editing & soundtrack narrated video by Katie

In-camera editing is where something is filmed in the order of the narrative, and this takes a lot of planning to get everything in the precise order.
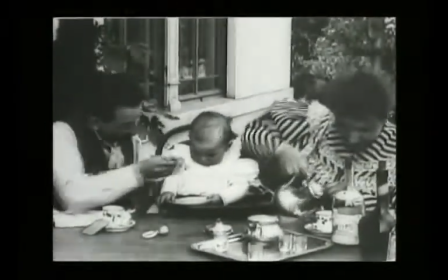This technique has become irrelevant due to digital filming. This was a cost-effective method of filming, which meant it could increase film usage.
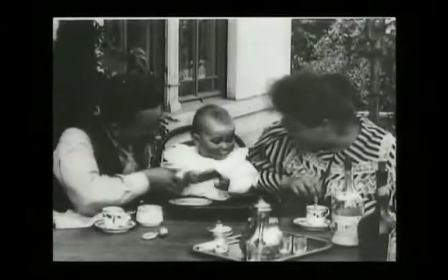Early movies were filmed on analog cameras, which recorded the footage onto film.
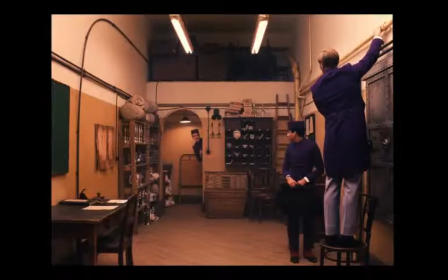The film would be collated together and made into a film reel, which would then be projected in the cinema.
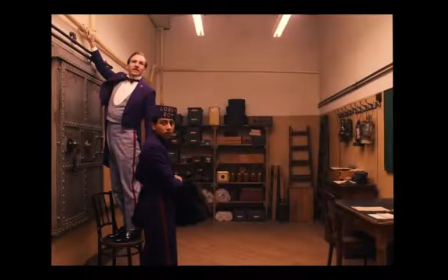Although some modern films, such as the Grand Budapest Hotel, are filmed on analog cameras, but most modern films are filmed digitally.
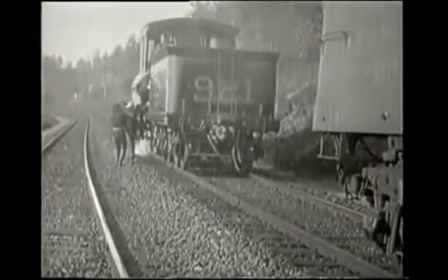Edwin S. Porter's 1903 film The Great Train Robbery was
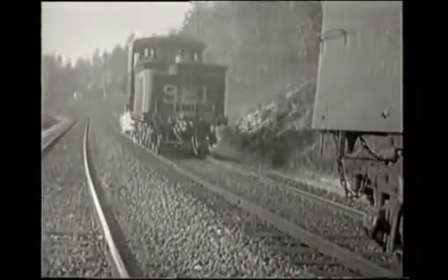one of the first films to use camera techniques such as camera movement and location shooting.
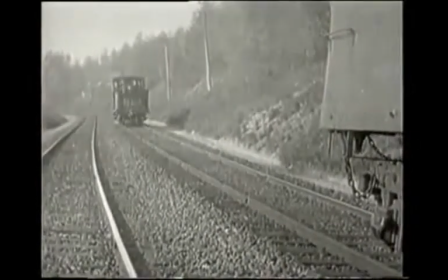Producing a pan shot in the early 1900s would have been rather difficult considering the equipment was usually fixed.
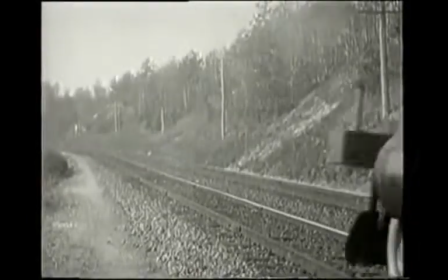The camera operator would crank the handle of the camera to film a scene.
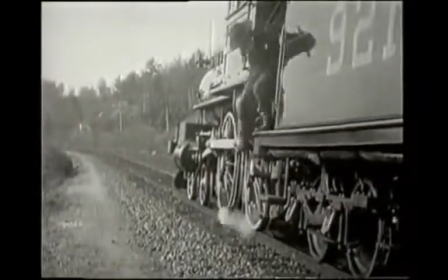They would have to do this at just the right speed to capture the footage in real time.
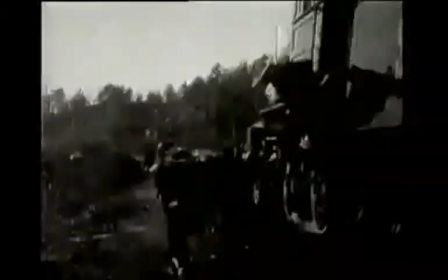This meant moving the camera while filming was very difficult.
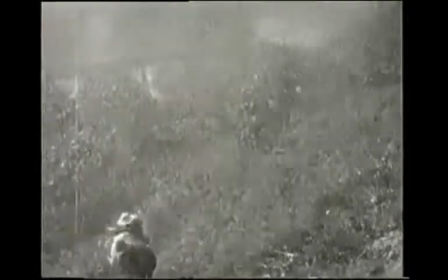Also, filming on location would have been difficult if the light levels were to change during a shoot due to changes in weather.
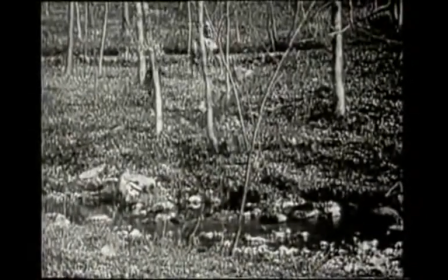This could result in over or underexposure of the film.
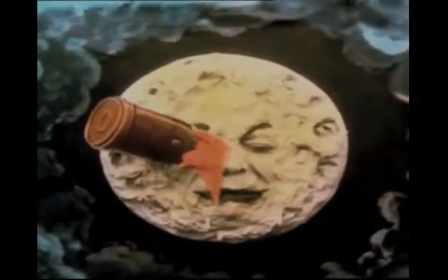Some early films in color were achieved by hand-painting each individual frame, shown here in A Trip to the Moon.
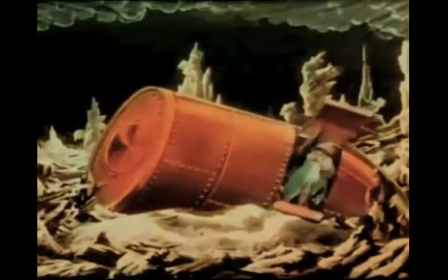200 people helped produce 60 colored prints of the film by hand-painting each frame.
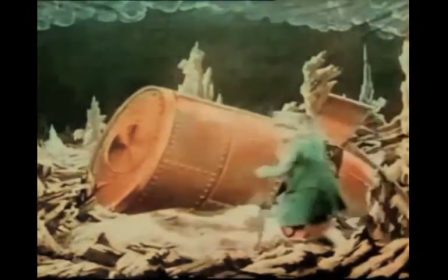By the 1970s, digital colorization had been invented, making it easier to produce films in color.
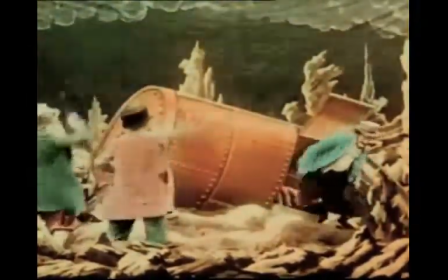Most early films didn't have much shot variation, as the set could be moved and changed without having to move the camera.
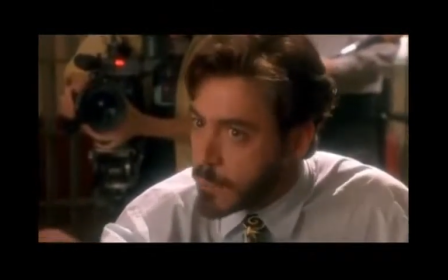Shot reverse shot editing is used here in Natural Born Killers, where Mickey Knox is being interviewed by journalist Wayne Gale.
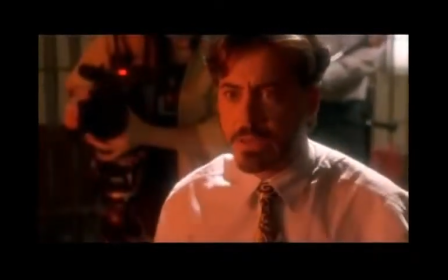This technique is often used for conversations in films and television. The 180-degree rule is followed to show the characters are talking face to face.
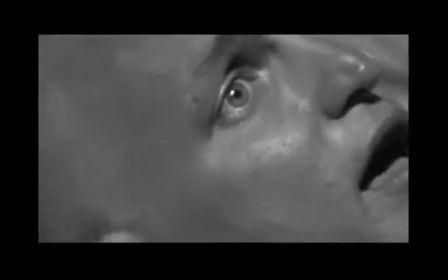If the rule is broken, then the characters will appear to be facing the same direction.
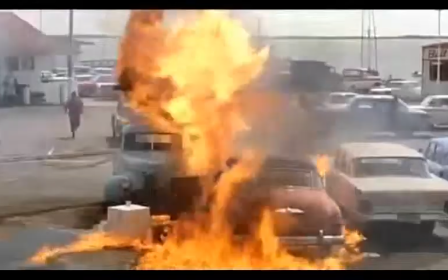Here in Alfred Hitchcock's The Birds, the scene at the petrol station where the birds orchestrate the spill of the fuel and subsequent fire is a good example of editing rhythm.
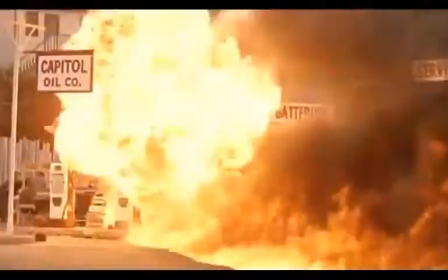The pace at which the shots are cut within the film speed as the drama unfolds to increase the sense of panic felt by the characters.
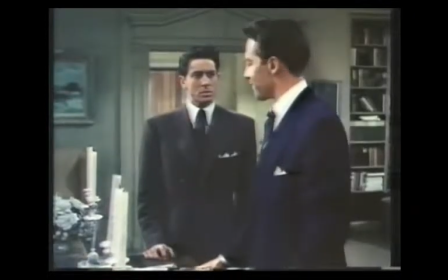In the film Rope, Hitchcock hides where the footage has been cut to give the illusion of one continuous shot.
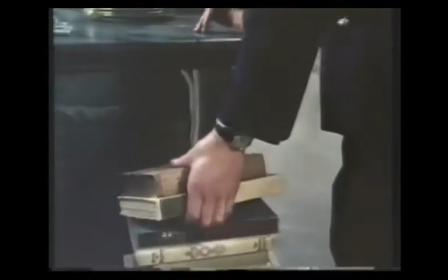As the camera pans into the man's back, the scene blacks out, but this is hard to see as the man's back fills the screen.
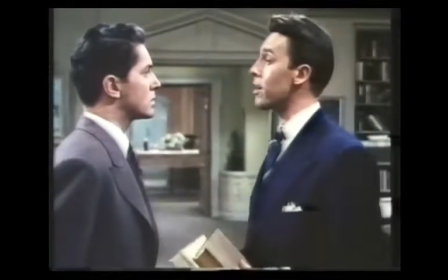The next shot begins in the exact same place as the end of the previous shot,
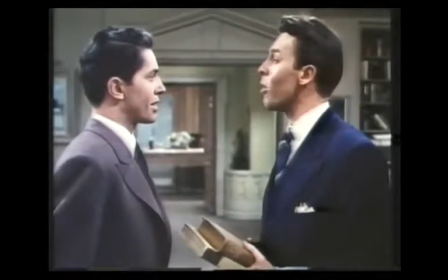so the audience are fooled into thinking the whole scene is one take. This technique is repeated throughout this scene.
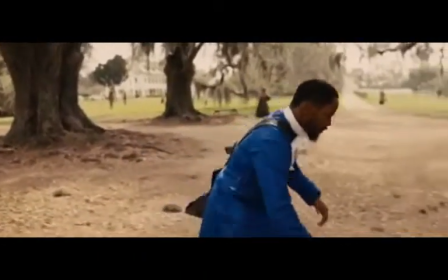In this clip, the music is bold and intimidating, representing Django, but as Django begins to whip another character, the music quickens and intensifies.
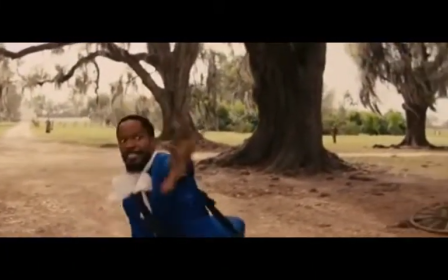This film was filmed on 35mm film, which would have been cut by using a splicing machine.
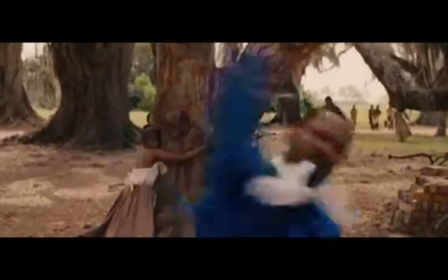Much older films were cut manually and cut and stuck back together using splicing tape, which was very time-consuming work.
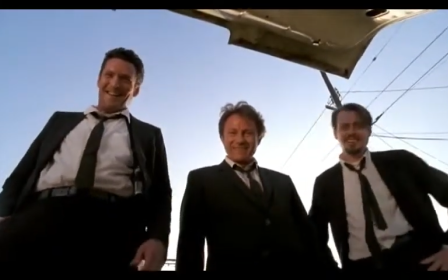A point-of-view shot is used here in Reservoir Dogs to show the feeling of intimidation felt by the police officer in the boot of the car looking up at Mr. Pink,
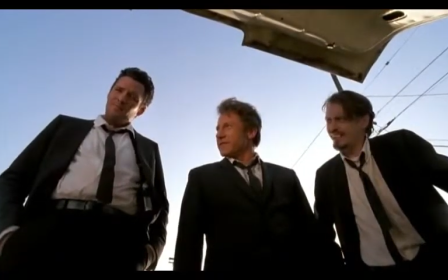Mr. White and Mr. Blonde. A point-of-view shot is designed to put you in the shoes of the character so the experience of watching the film becomes more personal.
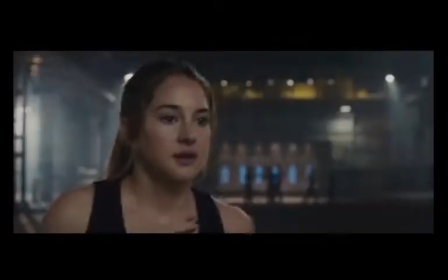A cutaway shot is a shot that cuts away from the subject or the scene, which contributes to the narrative and meaning.
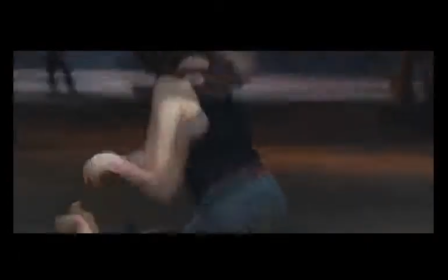Here in Diversion, it has been edited to cut from Triss's face to the fight on the floor and back again to show the fear.
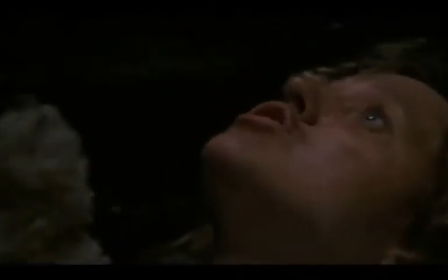In Silence of the Lambs, parallel editing is used to show two things happening at the same time in different scenes.
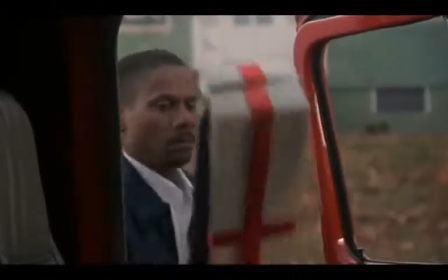It cuts from the police surrounding what is thought to be Buffalo Bill's house to Buffalo Bill in his basement with his next victim.
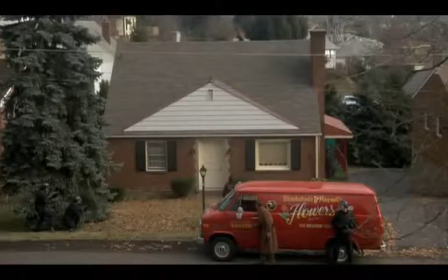This editing technique creates suspense for the audience as the drama builds, of which the characters in the film are unaware.
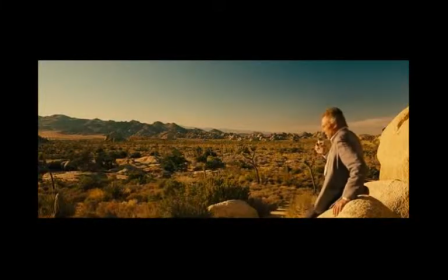In Seven Psychopaths, Hans is speaking into his recorder. It cuts to and from the scene with the Vietnamese priest in it. This is called cross-cutting. Cross-cutting is when you cut from different times which aids the narrative,
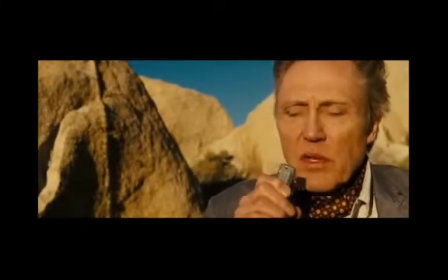as demonstrated here when Hans is relaying a story that happened in the past about the Vietnamese priest into his voice recorder.
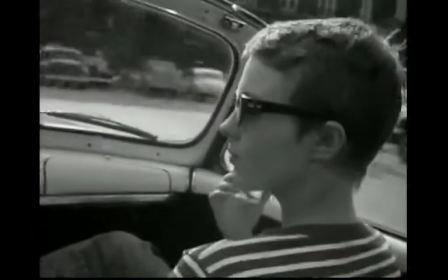Here in Breathless, jump cuts are used to show a passing of time. A jump cut is where the film is cut in two or more similar shots.
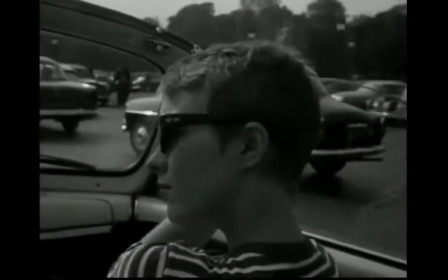The shots are only subtly different. The main subject of the shot is virtually the same, but the slight change in the background shows that some time has passed.
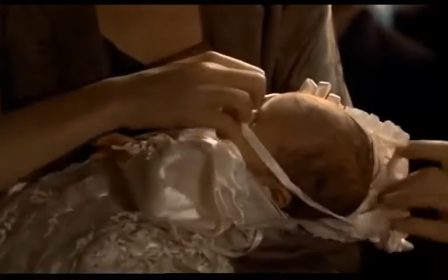A montage is a series of short shots arranged into a sequence.
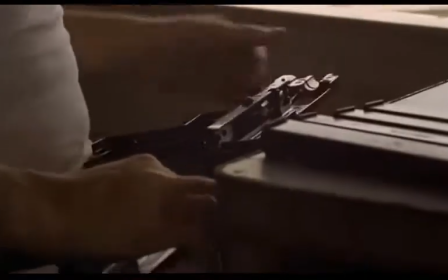This technique allows the filmmaker to compress a lot of narrative into a shorter space of time,
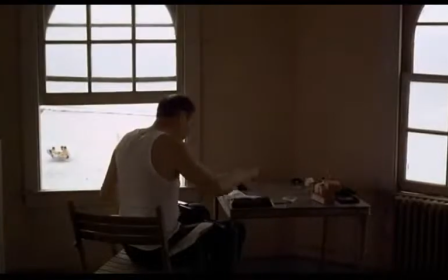as shown here in The Godfather, where Connie's baby is being christened.
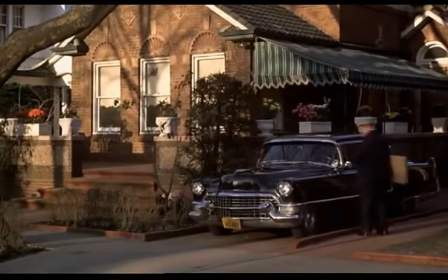The scenes of the christening are interrupted by shots of the assassins preparing their weapons,
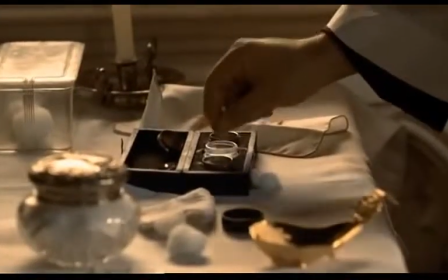but the priest's blessing is still carried over the changing shots, showing that the different scenes are related.
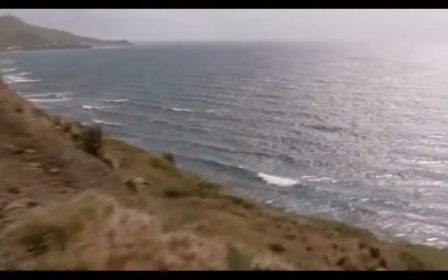A voiceover is used near the end of Shawshank Redemption after Andy has escaped from prison. The voice of Red narrates his thoughts about what is being shown visually.
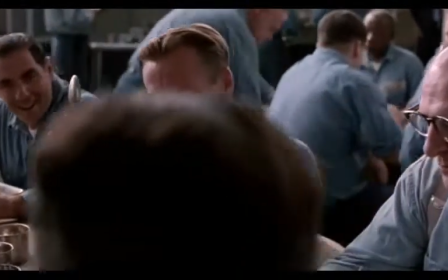Ambience is crucial to create a realistic atmosphere, as demonstrated when Red pauses and you can hear lots of people talking in the canteen.
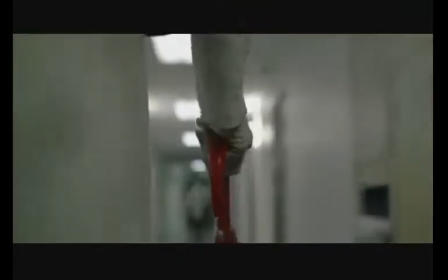In Kill Bill, Ellie Driver walks into a hospital down a corridor and into a room off screen.
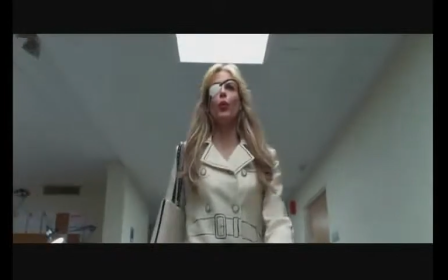At the beginning of the scene, as Ellie walks into the hospital, the characters and audience can hear whistling, which is external diegetic sound.
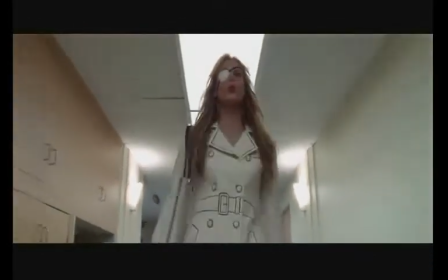As she walks down the corridor, you can see that Ellie is whistling.
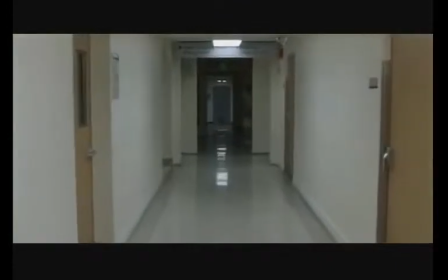This has now become diegetic sound because the source is visible on the screen, but as she enters the room and leaves the shot, the source of the whistling is no longer visible to the audience.
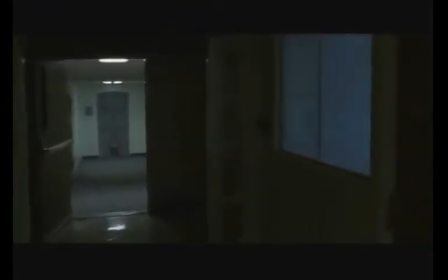The volume of the whistle remains unchanged and is accompanied by the music. This has now become non-diegetic sound, as the characters within the film can no longer hear it, but the audience can.
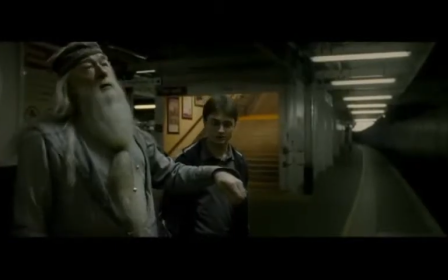Sound effects are used here in Harry Potter and the Half-Blood Prince, where Harry and Dumbledore apparate from the London Underground to visit Horace Slughorn.
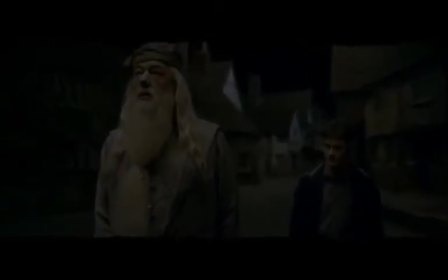The high-pitched noise is painful to listen to for the audience, which represents the pain Harry is going through as they apparate.